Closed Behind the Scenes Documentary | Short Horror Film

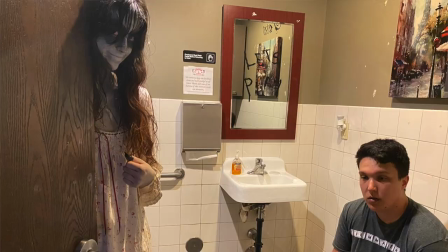Like, I used all my soap, I used all of my sugar scrub, And then when both of those things ran out,
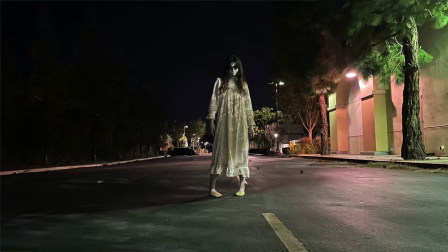I even tried at one point to pour vodka onto a washcloth because I thought that the alcohol would break up the paint. And if you're wondering why I didn't get some kind of special paint remover or a makeup remover, it's because I live in the suburbs, and when I got out of the shower, it was 2am. Everything was closed, and so with what I had, I was able to get most of the paint off, but I was still left with a thin layer of it all over my arms, my legs, my face, hair, everything. So I ended up saying, screw it, I'm going to be back on set literally in less than 24 hours. I just threw on some socks, some sweats, a long-sleeved t-shirt, and I slept on top of my bed instead of in it.
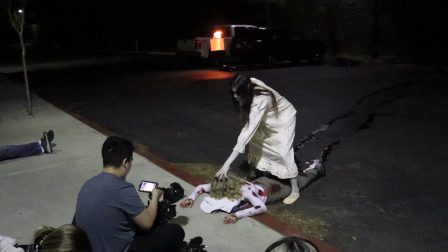Another challenge I had was this weird empathy exclamation that I would make whenever I would do a stunt of having to bash one of the actresses' heads in.
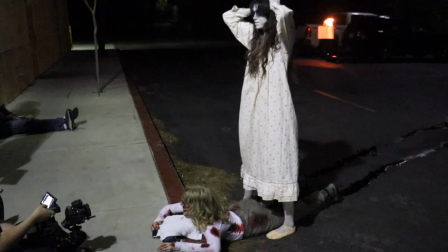Oh! Cut. I'm so sorry! You're good, you're good! Let's go again.
It happened more times than I care to admit, but I did get a handle on it and we obviously did get some usable shots.
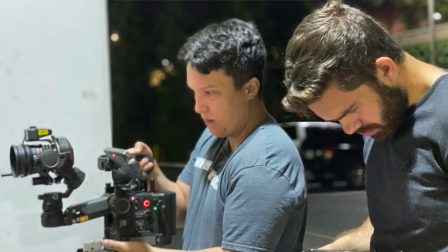And the last thing that I will say that was a challenge during a shooting was definitely having to get into character really quickly.
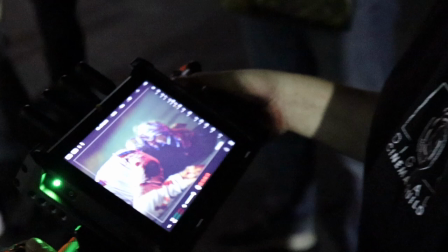Lighting and setting up a shot can rightfully take a very long time and sometimes they need you to stand in so that they can light specific areas of the frame.
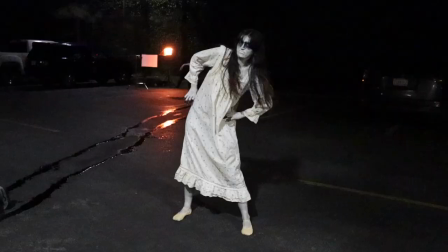So there's a lot of behind-the-scenes footage capturing me just being an absolute goober. We caught some moments where I'm like Jim from The Office or something. or there was this one shot oh my god they ended up taking it out of the film because it just wasn't capturing quite what they wanted it to but it was a pan from the front of the shop to the street and then back to the front of the shop and then out to the street and then bam i'm there walking up so in the behind
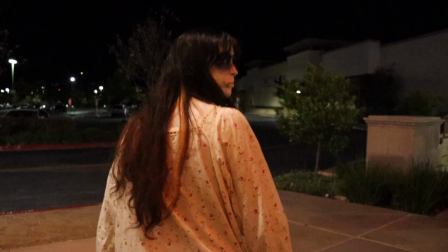the scenes what you wouldn't have seen from that shot is that i had to hide out of the way and then as soon as he's panning back
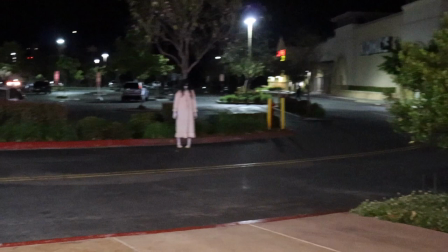towards the door i run out i run out in my little ballet slippers and then I'm standing there and I have to like oh quick quick get into character get into character and then I start walking up. It is kind of hard to go from the mindset of oh god I look so goofy run run run run run and then stand there and then be like I'm gonna kill you. But if you couldn't tell this movie was a lot of fun to shoot.
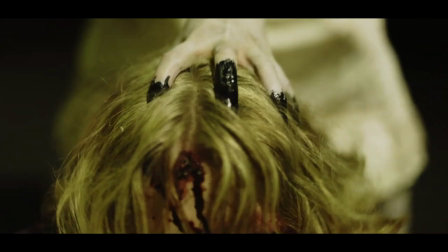I would have to say the favorite moment of the film for me is when the audience first gets to get a full visual of the eerie girl.
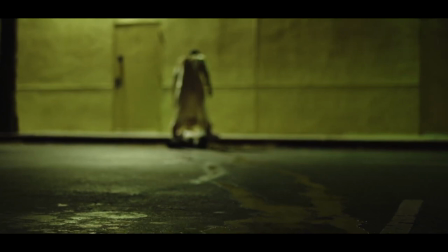It's very silhouetted so it really does allow eerie girl the person that was able to really play with the character work and really make it their own, which I really, really loved. I found it very alluring that I wanted to know more. I wanted more. It drew me in. And I hope that for the audience that they're going to see this and want like a full feature of just knowing like who is this creature?
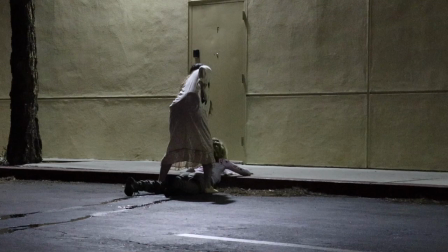Like why? Like why does they do what they do? And I think we were really able to achieve that with that one shot. And I'm just very, very proud of this film and what it's going to turn out to be. My favorite moment of the film is definitely my big reveal.
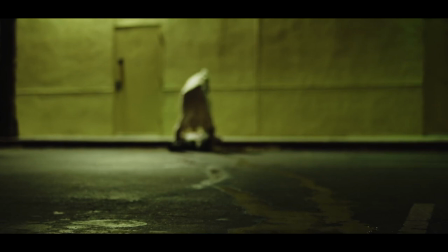Not to like toot my own horn or anything. I think just the cinematography is excellent. I love the way that the lighting came out. The music that Jared chose to put under the scene is incredible. Carly is also super cool. We became fast friends after that. She was a fun person to kill.
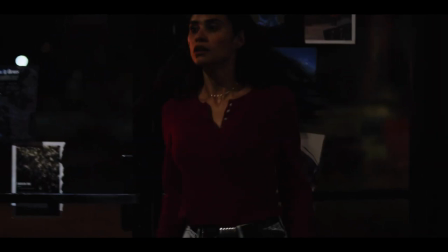I would say my favorite moment of the film is the fact that we were able to incorporate so much more movement in this film than we have before.
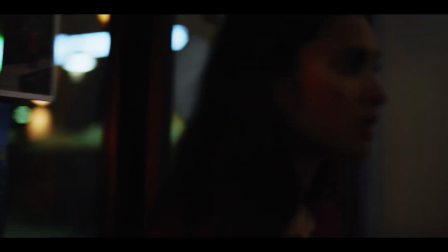And with this film, we were finally able to somewhat do that.
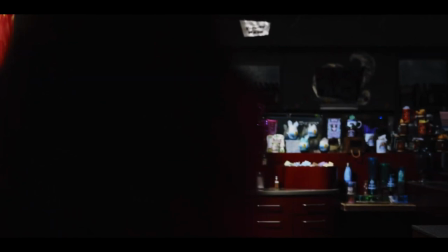Where instead of before, all we could do is put a camera on a tripod, tilt a tripod left to right here and there and kind of just keep doing that. So, generally, when working on the script and really collaborating on the script together, we will usually start with an idea together, usually just a scene or like an action happening, and then I will go and write about 60% on the script,
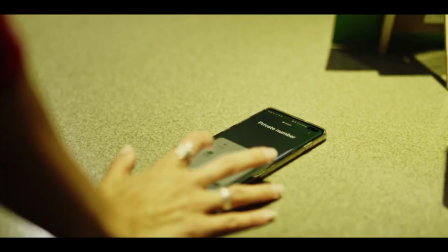and then him and I will get back in touch with each other and really aim on working on flow,
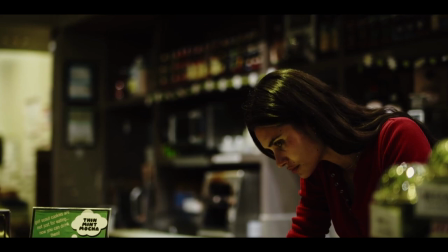making sure there's a good enough context there without, since it's a short, you can only fit so much in. If we make a film, we try to make it better than the last or learn from our mistakes.